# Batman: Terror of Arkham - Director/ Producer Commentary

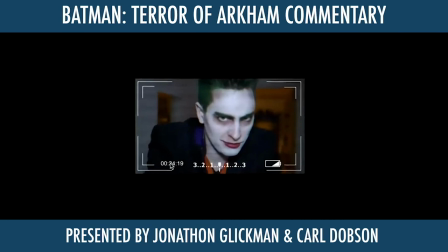[4:09]
But it changed so many times due to people dropping out. You'll hear more about this later on, but due to people dropping out or things changing just to make the shoot a bit less stressful on us all. That by the end of it, we were just kind of putting the script together on the day, really.
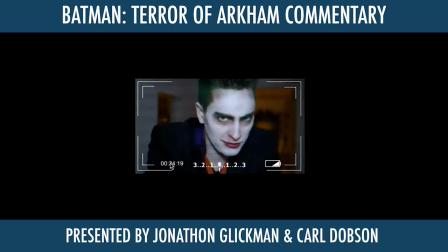[4:27]
I think a lot of the times it does benefit, but a lot of the times as well, you can... Actually, I don't think a lot of the times you can tell. But we'll see what happens when we look later on in the film. So you ready to play again, Carl? Okay. 3, 2, 1, go. Okay.
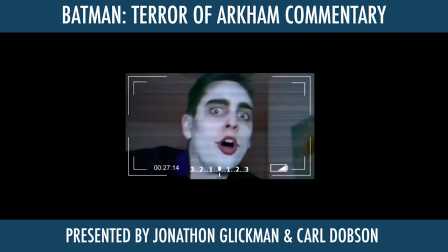[4:46]
So again, still watching his speech.
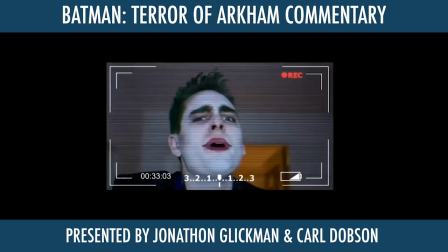[4:52]
Sorry, could you hear that through at the end? Yes, I could. Sorry. Oh, sorry. Don't worry.
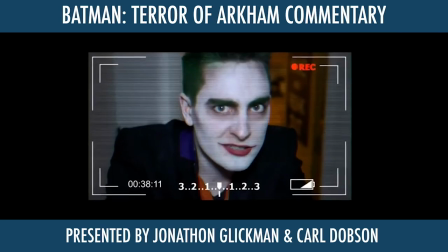[4:58]
We're all professionals here, Carl.
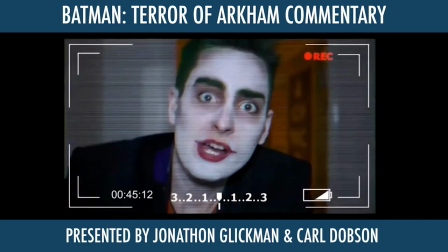[5:03]
Mate. I'm not really, am I? Yeah, we all are. We all are. I know the right things to say.
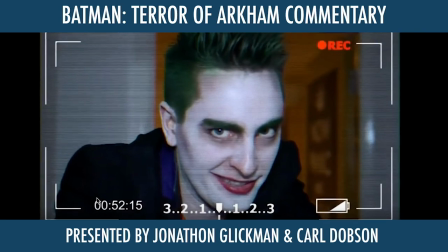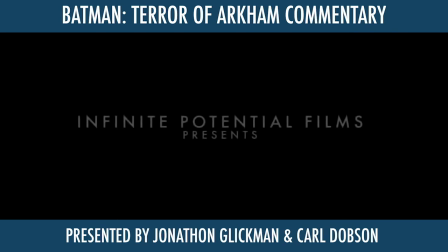[5:19]
I accidentally played that in front of Jessica. It was terrifying. So again, with this opening here, we won't pause it, but a lot of this stuff was not meant to be the opening of the film at all. Was not, even I know that. The title sequence changed about 10 times.
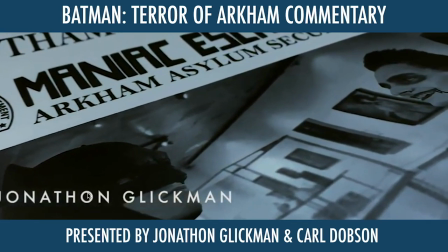[5:36]
That's not even an exaggeration. This shot here with the newspaper I shot on my kitchen table with 2 days to go.
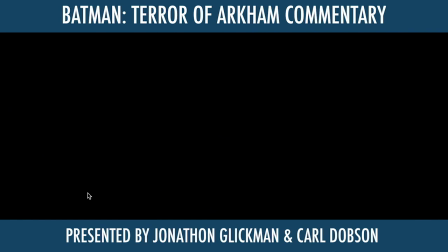[5:44]
This was shot on a green screen with about a week to go. And that was shot on a green screen with about a week to go. And that was a CGI shot I made before we even started shooting film. And hey, that was another one in Batman Forever, so it doesn't look that bad.
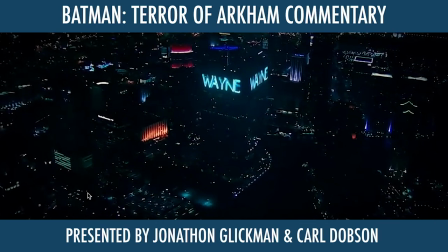[6:00]
That is very true, I'll take that. Yeah.
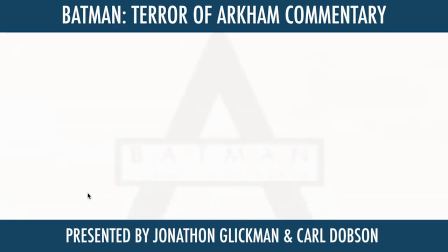[6:03]
And then the next shot is meant to be, I don't know if you can actually, if it you feel like it is, but this is meant to be Wayne Manor.
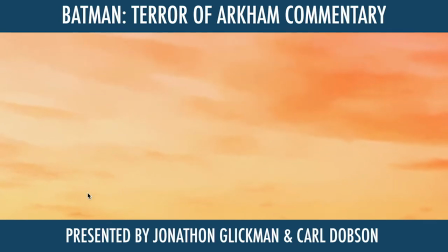[6:12]
That's Wayne Manor, is it? Yeah, Carl's looking very confused there. That was the intent of the thing, but again, we were running so,
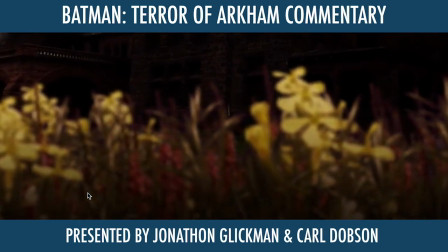[6:21]
like, I have some birds fly past in the background, some fake grass at the front. I was just working with what I could.
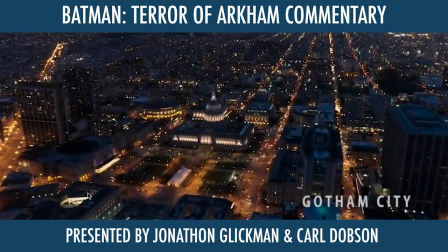[6:30]
It's coming through. It's not too loud, is it? No, it's perfect. Oh, good. It's timed up perfectly with mine, so I'm not complaining.
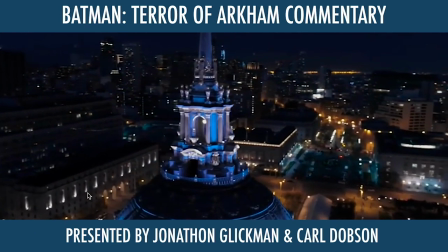[6:37]
Oh, perfect. So these are all stock footage shots that are basically meant to be Gotham Museum.
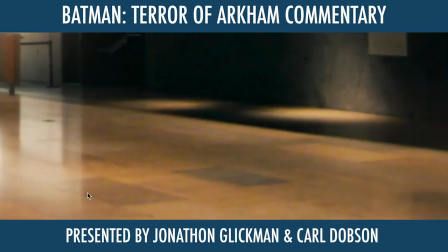[6:45]
And this is one of my favourite scenes of the film, really. Also, can we just pause?
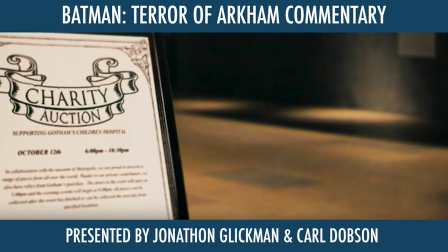[6:52]
3, 2, 1, pause. Okay, so the music playing in this scene is... I know where it comes from. Do you actually know where it comes from? Westworld. Have you seen Westworld, Carl? No. I just know that's where it comes from. Okay, you just set me up for failure there, really, didn't it?
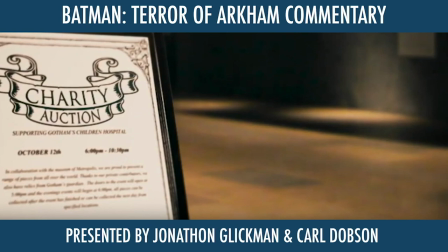[7:14]
Yes, it is from Westworld. I went through multiple different songs that I wanted to play here. What I was originally wanting to play was an orchestral version of Black Hole Sun. Which, if for those who don't know, we opened up with an alternative version of Black Hole Sun for The Shattered Cowl.
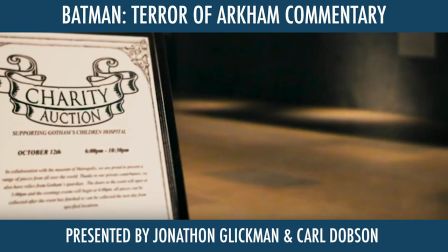[7:33]
So I basically wanted it to, every time we have a Batman film, to open it with the same song. But the only reason in the end I didn't end up going for that is because I thought it overpowered the scene a bit.
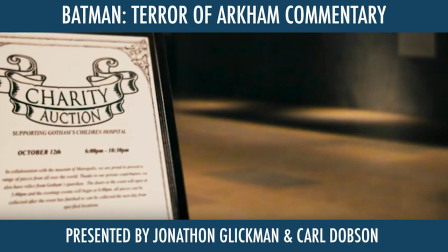[7:45]
So I absolutely love this cover of Runaway, originally performed by Kanye West, covered by Ramin Djawadi. It's in Westworld, like Carl just said there, and I think it balances the scene nicely to when the Joker enters.
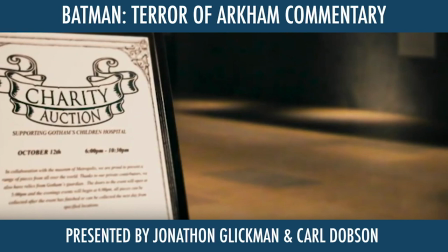[8:04]
Also, I was testing this scene prior to anyone else seeing it, and someone basically said, well, you can't really tell what's going on there. And I was like, yeah, actually, you can't tell why everyone is there.
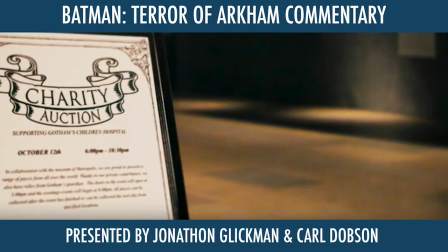[8:18]
So what I had to basically do was this shot here. Does it say charity auction on your screen, Carl? Yes, it's 2 minutes 53. Yes, so the charity auction bit, this thing here is a full CGI shot that I added.
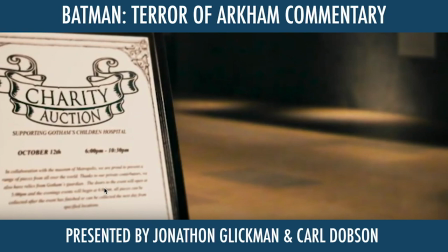[8:35]
I made this in Photoshop and basically just threw it in there as like an establishing shot so you actually knew what the event was. And I think it does benefit the scene, and at the same time it doesn't really take you out of it either.
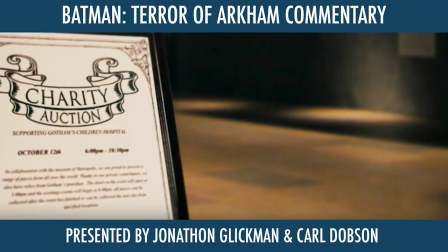[8:52]
I don't think it looks like CGI or anything like that. It just fits in fine. But yeah, we'll get to. It's not too noticeable, I don't think. I wasn't sure whether it was CGI or whether it was real. So if you can't tell, then I don't think it really matters.
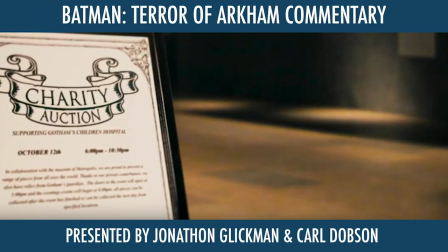[9:09]
I'll take that. If that's the compliment I get out of this video, guys, then I'm happy with that. Yeah, sweet. Ready to play? Are you at 253? I am.
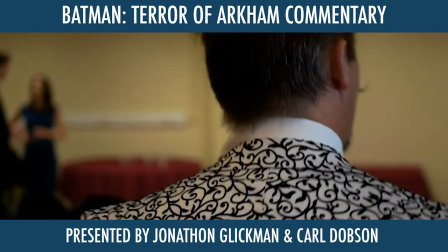[9:24]
Alright, so 3, 2, 1, go! Okay, so this is the wonderful Jason Redshaw here. It's my man.
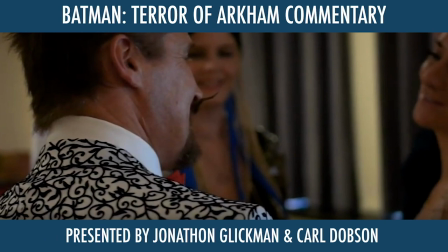[9:29]
Okay, pause. Oh, 1, 2, 3, pause. There we go. Okay, so.
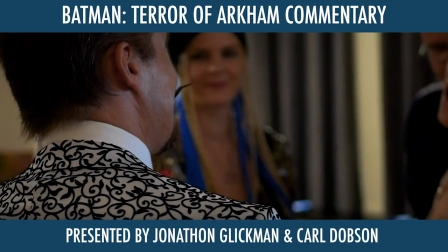[9:33]
Go one. You'll basically see there's a guy in the background here with glasses. Oh, hang on a minute, I ain't got that. No, you have. He's past the lady to the far right. Oh, yeah. Sorry. He just turned up on set. We have no idea who he is.
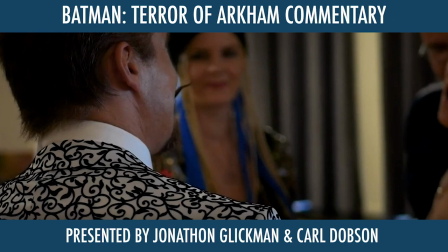[9:52]
He's not credited because he just turned up on set. And He wasn't even dressed in a suit. So what we had to do is we had to sneak him into the corner so that you couldn't tell that he was wearing a bomber jacket.
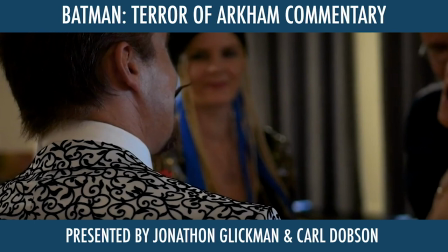[10:07]
I actually didn't know that. Little things like that happen throughout all of this film, ladies and gentlemen, so have fun with that. We're only 3 minutes and 1 second in, and we've stopped the video about 30 times. Yeah, we have. Okay, you ready to play? Ready to play? 3, 2, 1, go! Okay, I think we're nailing this time.
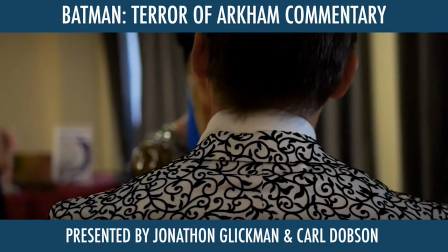[10:25]
We are.
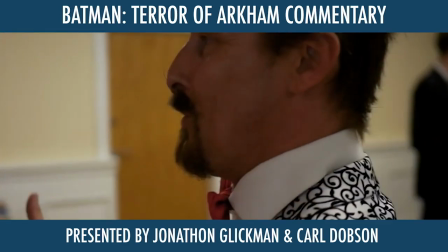[10:29]
I do love this scene. This is one of the most difficult scenes to shoot because there's that many people there. And also, oh, in the background then, I'm not going to pause it.
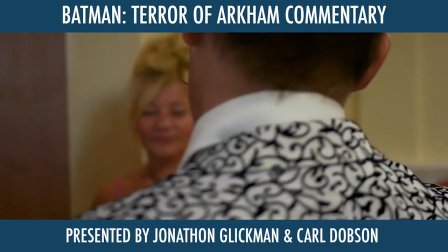[10:37]
This, you can see all the food from the cast.
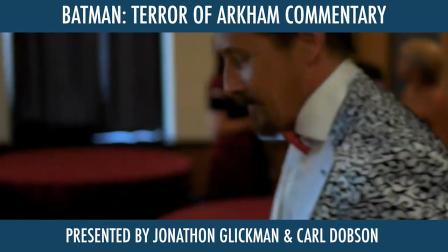[10:43]
Oh, what's this? I completely forgot about that. And I love all the dead space to the left of the screen here.
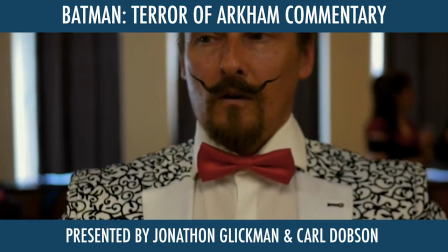[10:50]
It's absolutely brilliant. What was I thinking?
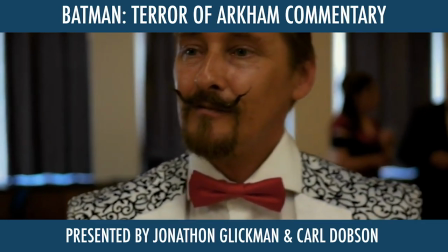[10:51]
It's true that Jason can pull off any kind of suit, any kind of weird sort of, you know, it's kind of, how do you describe it?
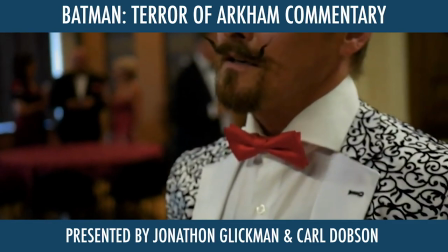[11:02]
Obviously, that's not colourful. Crazy. But like, he can pull off a lot, can't he? Definitely.
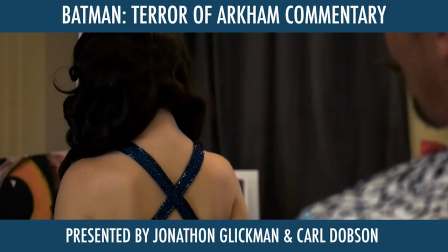[11:07]
Make it look great. Yeah. Okay, so here's the introduction of Jasmine, who plays Diana Prince.
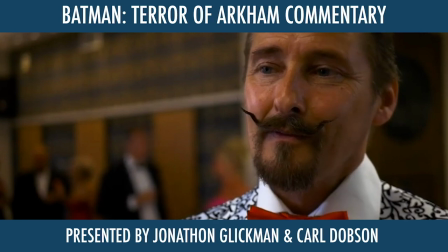[11:15]
Very lucky to have Jasmine portray this character, and we want to eventually do more things with her in the future.
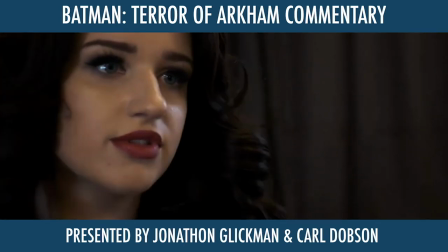[11:22]
She deserves at least, you know, one solo film, doesn't she? Yeah, we did write one.
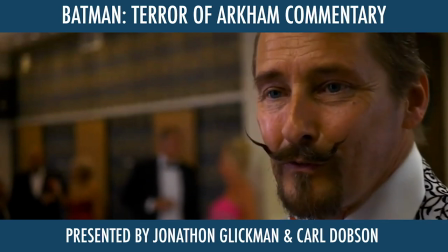[11:27]
We did write one, but it's time. Jasmine's wearing a wig in this scene.
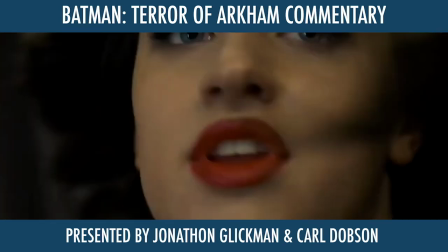[11:33]
Complete wig. Yes, she is. Bang! Okay. That CGI explosion was a ball late today.
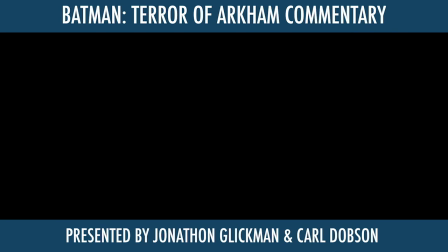[11:39]
And ladies and gentlemen, here he is, Mr. Carl Dobson.
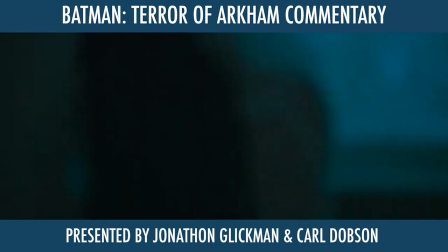[11:47]
So, can we pause this in 3, 2, 1?
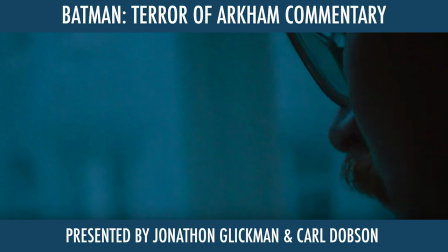[11:52]
So. 4 minutes 30. Yes. Yes! So, again, this is one of those scenes that wasn't meant to be here. It really wasn't. It wasn't, no. We shot this scene so early into production.
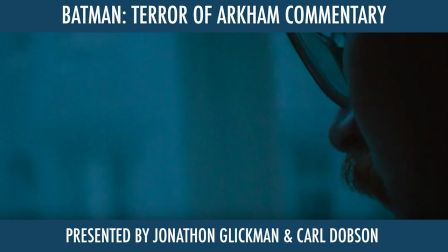[12:08]
Yeah. And this was, we're talking like, what, over 2 years ago, maybe? Yeah, and this bit, this scene, ago, this scene was basically just put in here, like in this actual point of the film, as an establishing introduction to James Gordon.